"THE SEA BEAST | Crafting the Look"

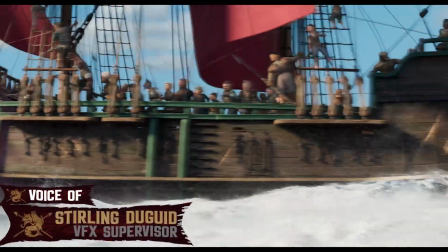0:06 For the Sea Beast, we were challenged to tell a story that spends much of its time on the open ocean.
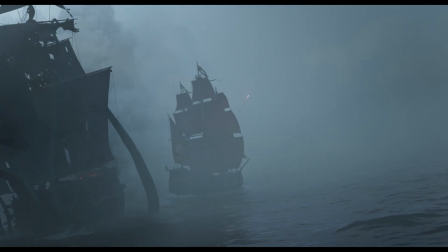0:12 In capturing the beauty and power of this watery landscape and these fantastic characters, our team pursued an authentic, cinematic approach to every scene.
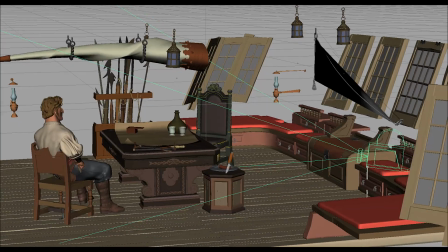0:22 To achieve this, a new camera rig was created in Maya to automatically counterbalance when filming scenes on our ships.
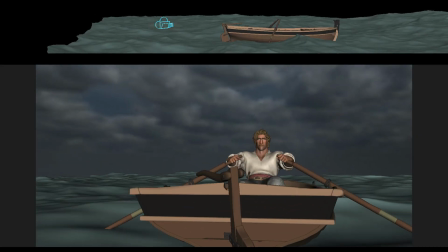0:28 This subtle movement allowed for a more realistic, live-action approach to our camera work.
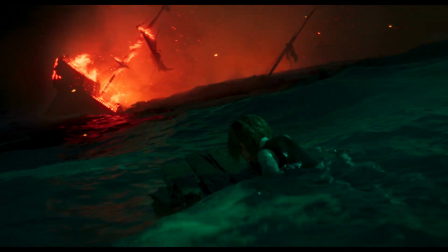0:33 We were inspired by classical cinematography styles, making use of slow push-ins for emotional character moments,
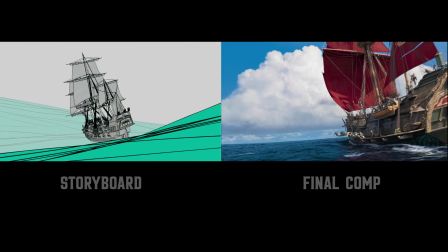0:41 and utilizing wide lenses which gave our vast environments a more dramatic feel.
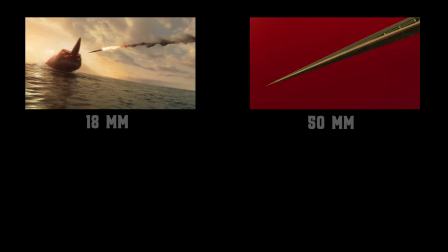0:46 For our action sequences, we employed extreme changes in shot-to-shot lensing which created a graphic feel.
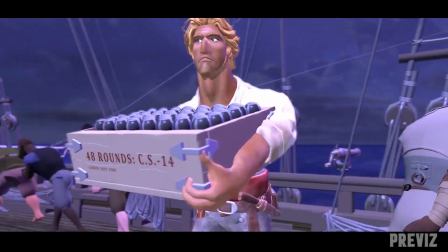0:56 Our previs artists used mocap extensively for blocking,
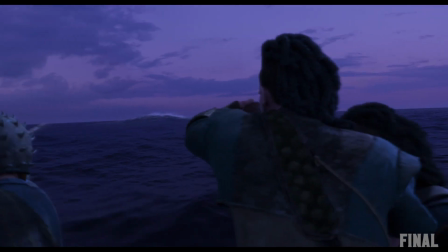0:59 which presented a unique opportunity for our layout team to explore various camera options early on in production.
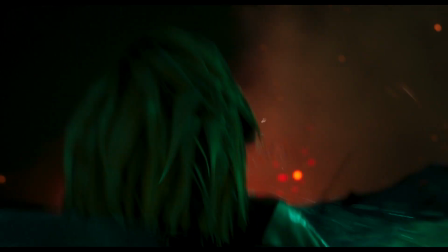1:07 Our story has several challenging shot transitions as the camera starts above the waterline and descends into the ocean,
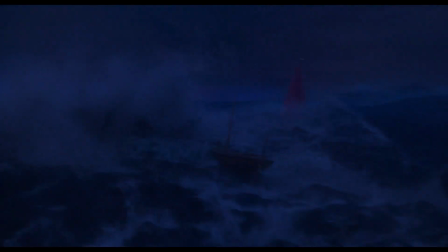1:14 including during the storm as we angle onto the graveyard. We took a visceral approach to these moments, stepping down the camera shake to reveal the tranquil dynamic of being underwater.
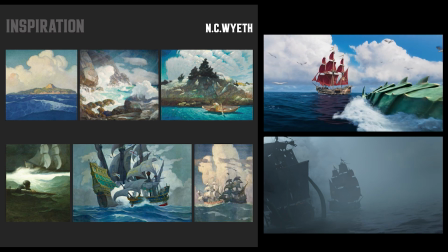1:24 On the lighting side, we were inspired by the wide-open oceans in the work of N.C.
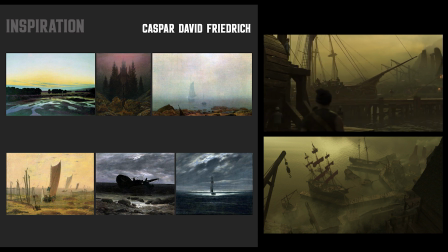1:29 Wyeth and the low-contrast cinematic paintings of the German romanticist Caspar David Friedrich.
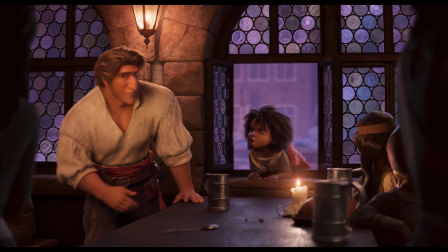1:36 We strive for the feeling of shooting with available light while implementing the design color motifs.
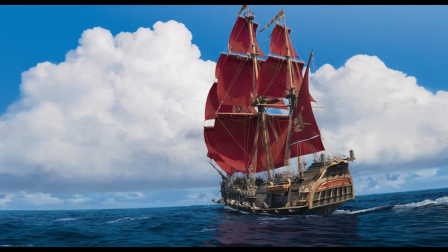1:42 Blue skies and white clouds for pure adventure. Red versus green for confrontation.
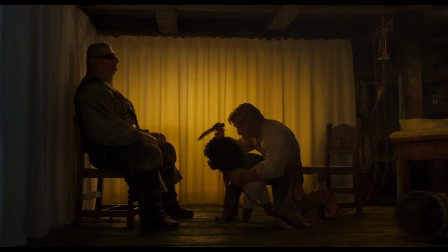1:48 Yellow for anger and corruption. And lavender for wonder and aspiration.
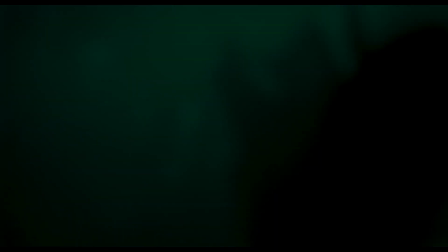1:55 With each shot in sequence, our artists strive to capture this fantasy story with an authentic cinematic style.